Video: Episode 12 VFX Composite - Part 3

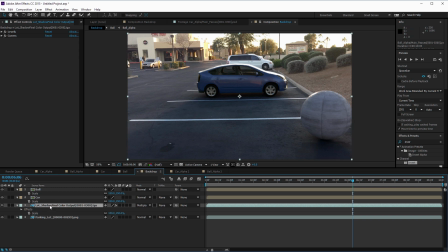So what we'll do here is we're going to create actually two duplicates of our backdrop, and those are going to drop inside of here, and they're going to apply to our actual edges. That's going to allow some of the backdrop colors to wrap around the objects,
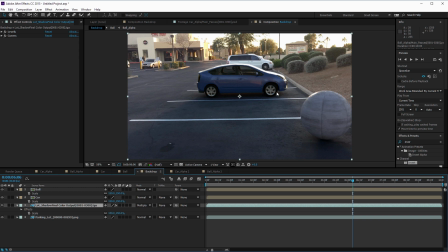and this is going to give us the feel that they're something that's actually being lit and, placed in a real world environment. Now, one thing to note here is that if I just apply just this parking lot backdrop here without the shadow on top, it's going to mess up what's going on here.
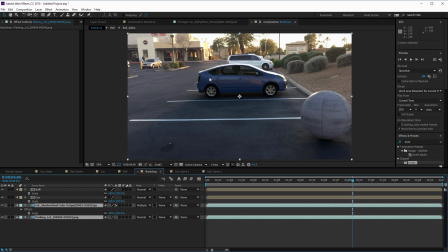So we're going to want to pre-comp these two items together so that when we use the light wrap, we don't get a lit parking lot space wrapping around the bottom of these tires. It's going to make them glow and just not look right. And the same thing with the bottom of the sphere. So I'm going to select both of those, right click, pre-compose.
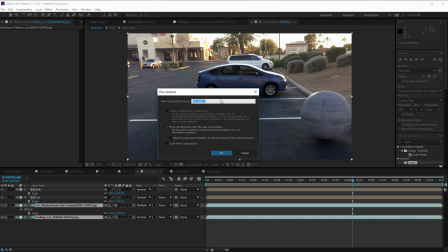This is also another way that you can set up your comps. So just a side note here, and I'm going to call this light wrap. Backdrop.
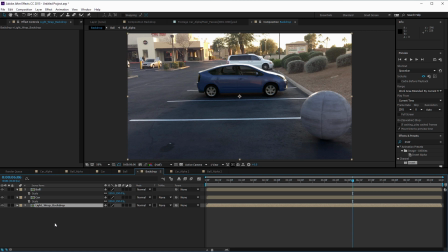Okay. So now that we have this all is one piece, what I can do is just duplicate it and move it up. And this one I'm going to put right above the car, right? And then I'm going to go to my projects panel and I'm going to bring in both the ball alpha 2 and the car alpha 2, which are essentially my light wrap alphas.
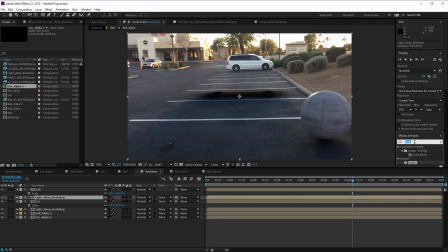And then I'm going to go up here to my light wrap backdrop and I'm going to bring in set channels.
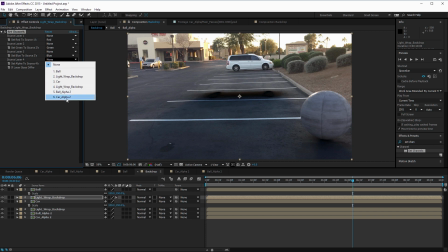And what I want to do is set my source 4 to, let's do car alpha 2, and I want to set it to the luminance.
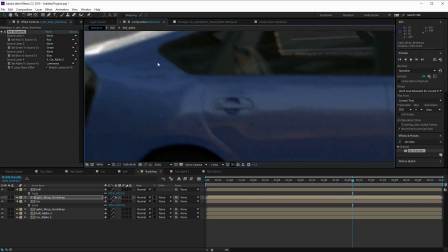And now you can see it almost looks like it went away. But if we zoom in here, and let's kind of zoom in towards the back of the car here, and if I toggle this off and back on,
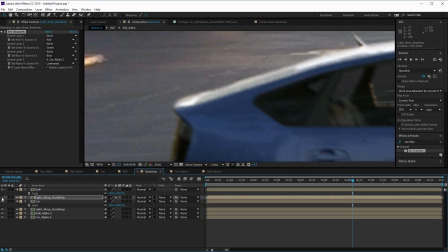you'll see that it is just giving us that little bit of opacity of the background wrapping onto here.
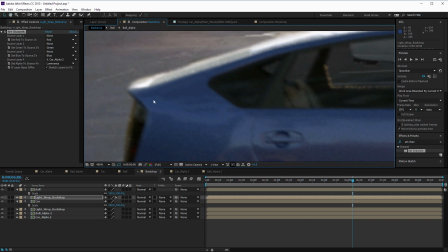So now really it's just a matter of kind of fine tuning and adjusting this. Now in some cases you'll want to set this to a blend mode of screen.
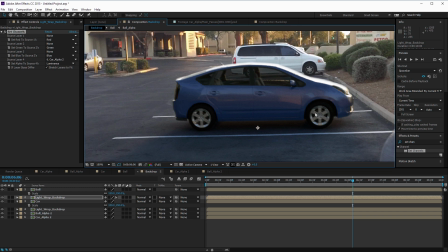That's going to be if you tend to have areas where you're getting some kind of abnormal shadows, setting it to screen will make it so you only get the brighter areas wrapping on. Now this backdrop is fairly subdued, except for maybe where the white minivan is in the backdrop, but it's fairly subdued, so we're not going to see a lot of it.
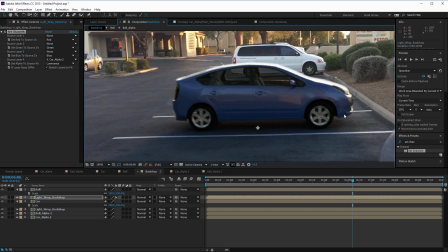If you happen to have weird shadows, though, you can do that. If you happen to see odd glows in different places, you might try setting it to multiply, and what that's going to do is bring some of the darker elements around. So just a couple of options that you have. But either way that you go, you're going to want to back this off significantly because at 100%, it's a little on the heavy-handed side.
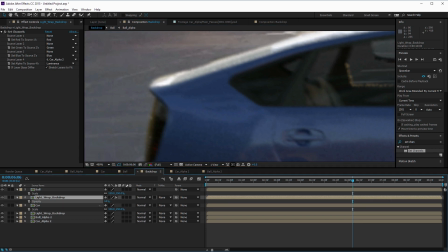So what I'm going to do is I'm going to press T to bring up my opacity, and then I'm going to back this to maybe 30%, 30 and a couple at most. And now if we click this off and back on, you can see it's a really subtle effect,
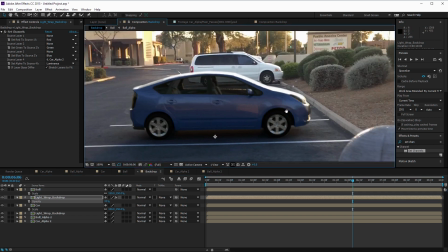but it's just one of those things that's going to help give your composite a little bit more realistic feel to it.
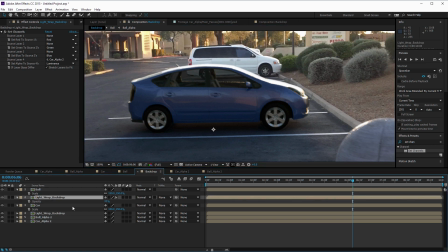So now what I'm going to do is, since I have this one all set up, all I want to do is have another one that does the same thing on the ball.
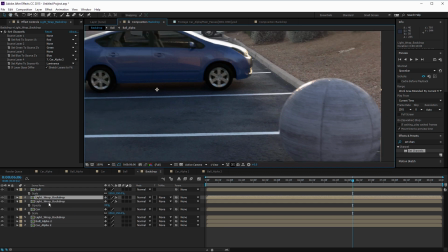So all I have to do is Command D to create a duplicate of that.
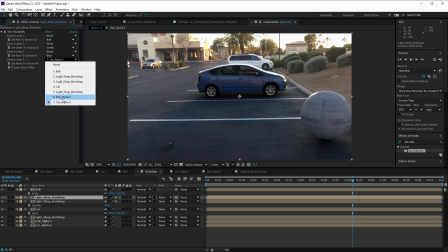And in this one, we'll just go up to Source 4 Layer, and we'll just set that to Ball Alpha 2, and now it applies to the sphere.
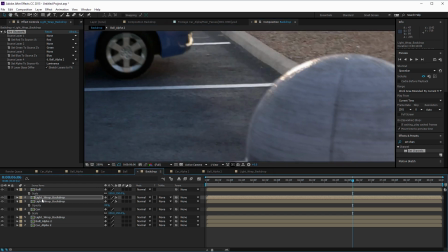So again, if we just toggle this off and back on, oops, actually it helps if we drag it to the right place. We drag it above the ball. There we go. Off and back on. And see, it's a little more subtle on the ball. So I'm actually going to increase my opacity just a little bit. Let's go up so you can see it at 100%. So off and back on. See how that's wrapping up there?
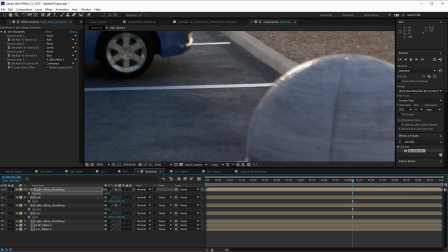You definitely see it in these highlights. That is too heavy though now. So let's back it off to maybe 40%.
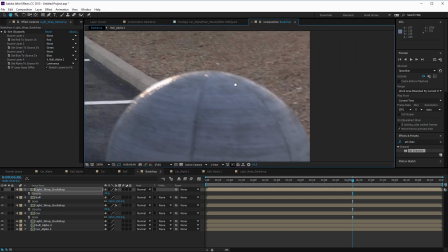And we're just looking for, again, a little bit of the inclusion of the backdrop into
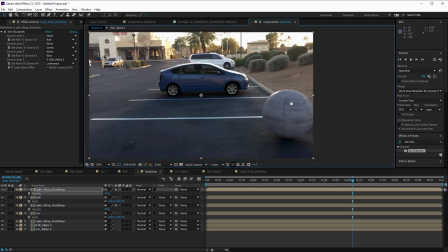our CG composite stuff, and that's going to allow the pieces to get kind of married and tied together a little bit better.
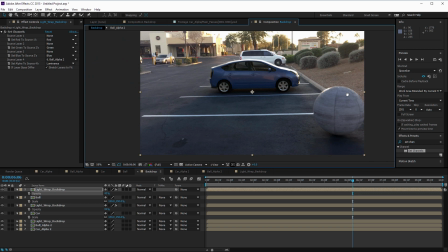So now we come into essentially what is the last step, and that's going to be the sweetening, putting everything together, and this is that top layer of bread that we're going to go with. So now, and actually the light wrap is kind of the first shot over the bow of this final pass, so we're getting a little bit of including everything together.